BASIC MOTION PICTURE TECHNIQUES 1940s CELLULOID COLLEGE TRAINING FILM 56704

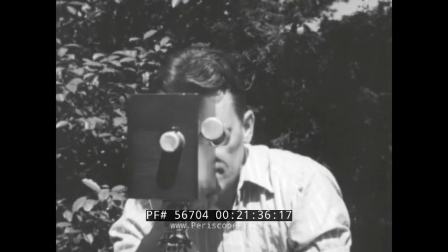this cameraman isn't taking a picture. He's feeling for one in his finder. Indeed, feeling is the automatic tuning medium for all pictorial composition.
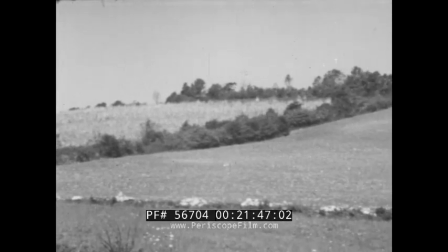When you sight through a finder, you're doing a lot more than making sure that your subject is merely going to be in the picture.
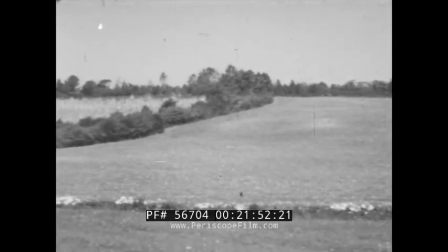You're actually composing a picture and putting a frame around it. You're doing the work of an artist.
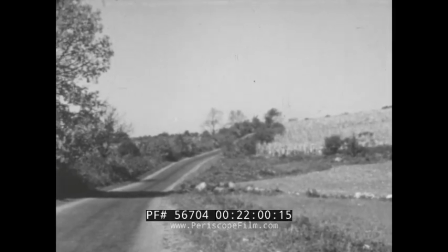At last, our cameraman seems to be coming to something. We wonder if he knows why it's promising composition.
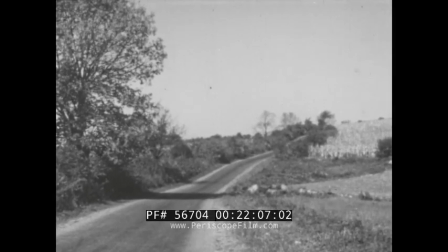Well, mainly it's because he's bringing that tree in at one side and because of that road running diagonally into the scene.
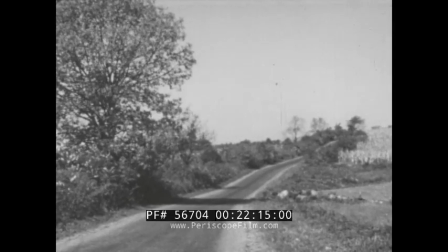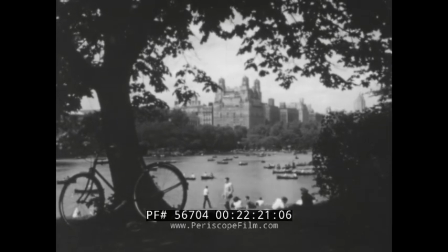Keeping foliage in the foreground is a great aid to composition.
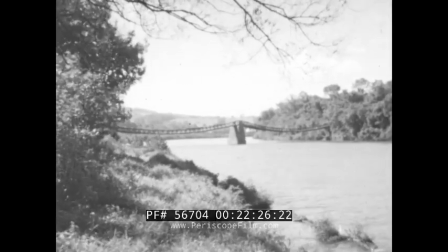Designers of stage sets have used this technique for ages, utilizing wings on each side of the stage to give the illusion of depth.
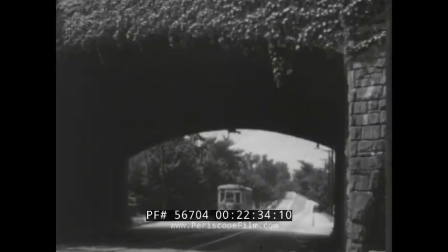But depth-giving foreground treatments need not always be trees. Notice how this arch makes the trolley seem to come from way back in the picture.
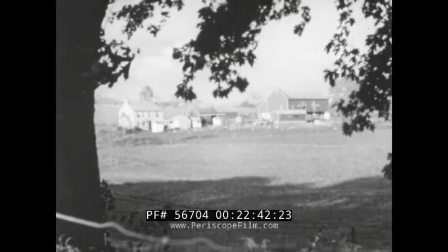So that you're sure to feel and see what we mean, we are showing you these scenes.
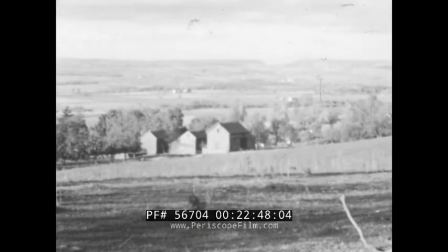First, without foreground treatment, then the almost identical scene with foreground.
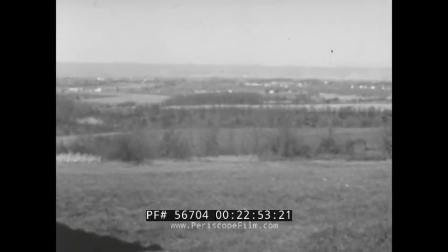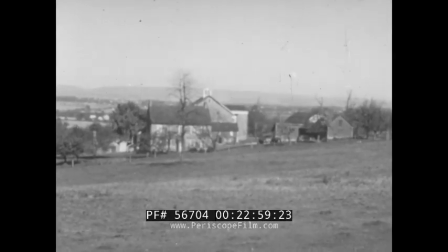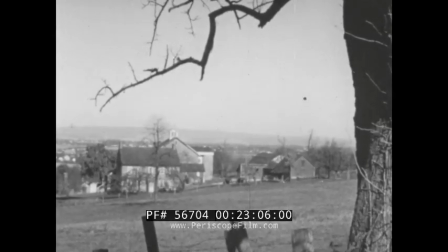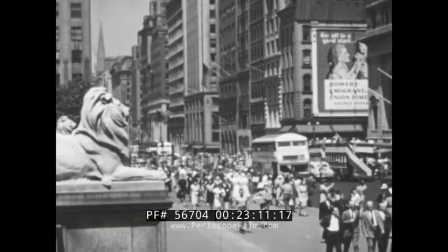Quickly, what's the depth-giving object in this scene? If you thought the lion, you thought right.
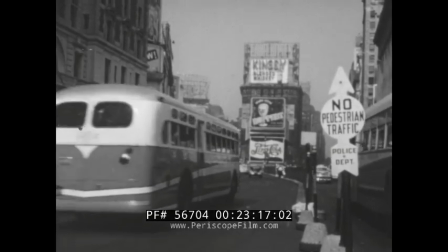A lot of confusion here, but if you've spotted the pedestrian sign, you're right again.
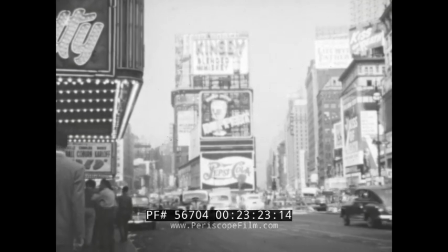And here, of course, it's the jutting theater marquee at the left.
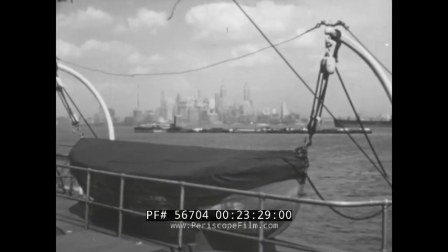So you see, anything from trees to lifeboats can be used in the foreground as long as it's in the keeping with the mood of the scene.
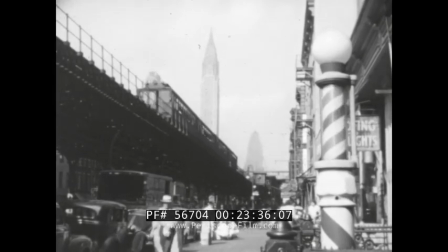The barber pole in this scene, you're right. But in addition, notice how the diagonal line of the elevated structure lends depth.
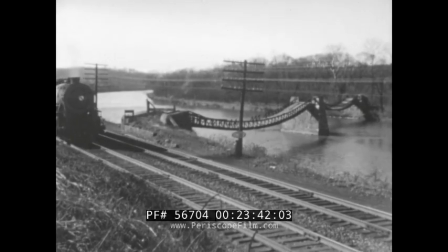And observe how the diagonal approach to this engine seems to make it come right out of the screen.
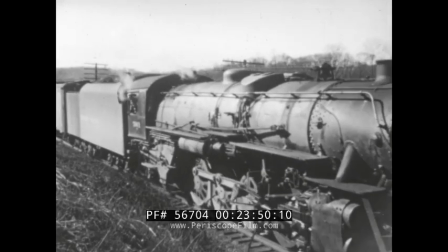The diagonal line and the foreground treatment are each capable of doing a good job alone.
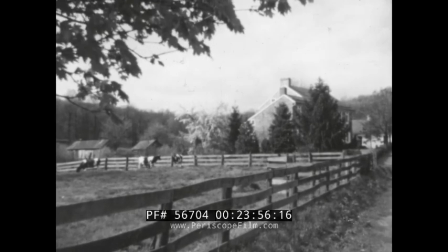But when combined, as here, the foliage foreground plus the diagonal line of the fence, they are especially effective.
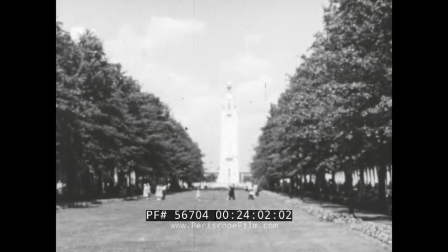As we said, composition is pretty much a sense of feeling.
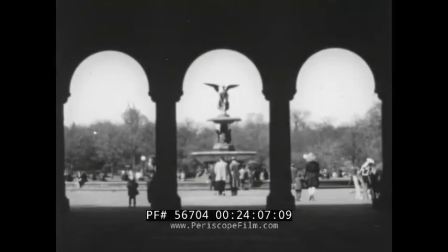You wouldn't put a tree or a lamppost in the dominant center of a picture, but memorial or religious statuary you might.
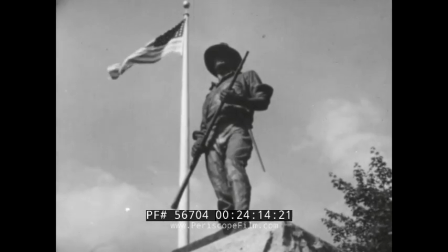A kind of instinct tells you it's the thing to do. Feel for a picture in everything you see and strive to make your pictures portray what you feel.
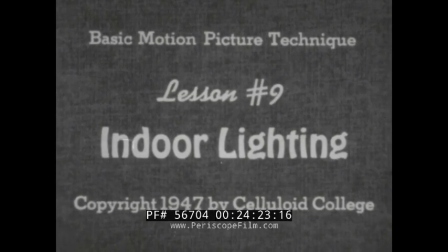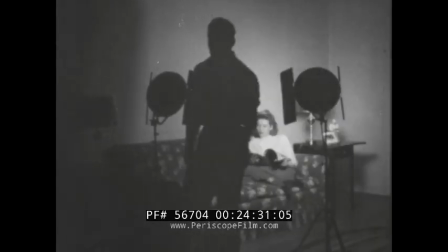Whether you're going to take color or black and white movies, your first step in setting up lights will be the same.
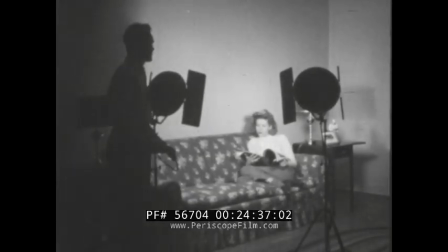Arrange two or more reflectors so that the area you are photographing will be lighted head-on from
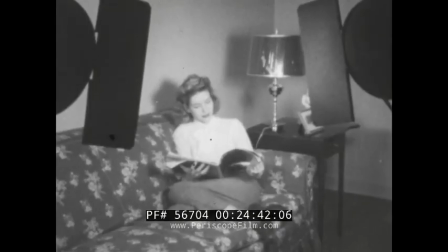the direction of the camera and so that there will be an even quantity of light spread over the whole scene. This is called flat lighting.
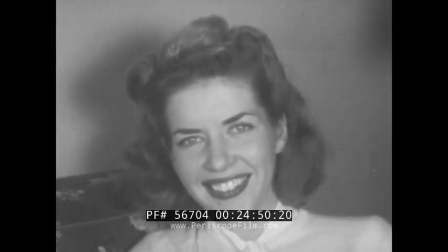In black and white movie making, a lot more is dependent upon and may be done with lighting, so we'll proceed with lighting for black and white.
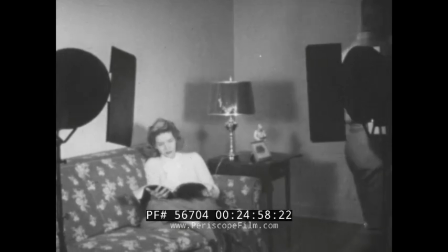The second step for lighting the average black and white scene is to throw a more intense light in diagonally from one side of the set.
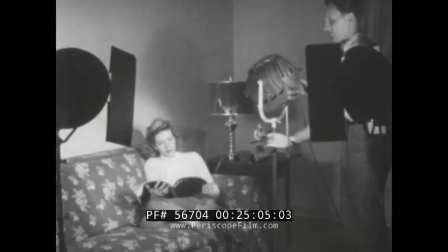Being more intense, this light casts shadows and creates highlights upon your subjects.
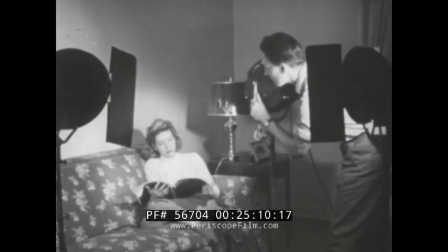Highlights and shadows in black and white photography are what give the all-important illusion of depth and roundness.
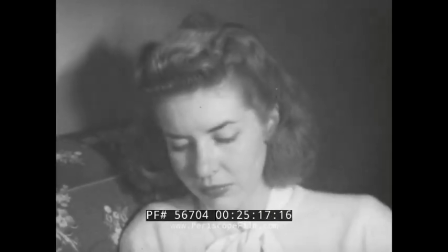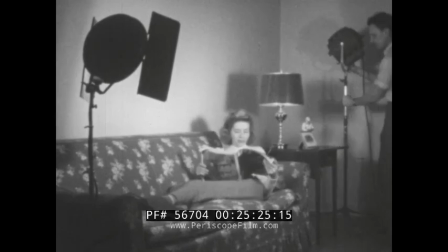To further this same illusion and give pictures the true professional sparkle, we employ either background lighting or back lighting.
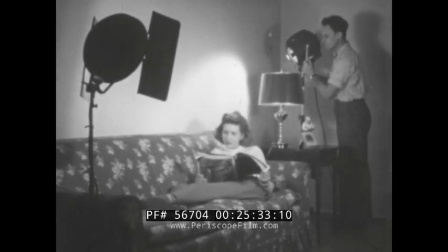Background lighting is the throwing of controlled light upon a chosen area of background, no part of the ray directly touching the subject.
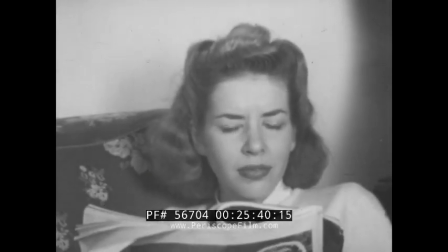Registering an entirely separate plane of light behind the subject in this way tends to make the subject stand out.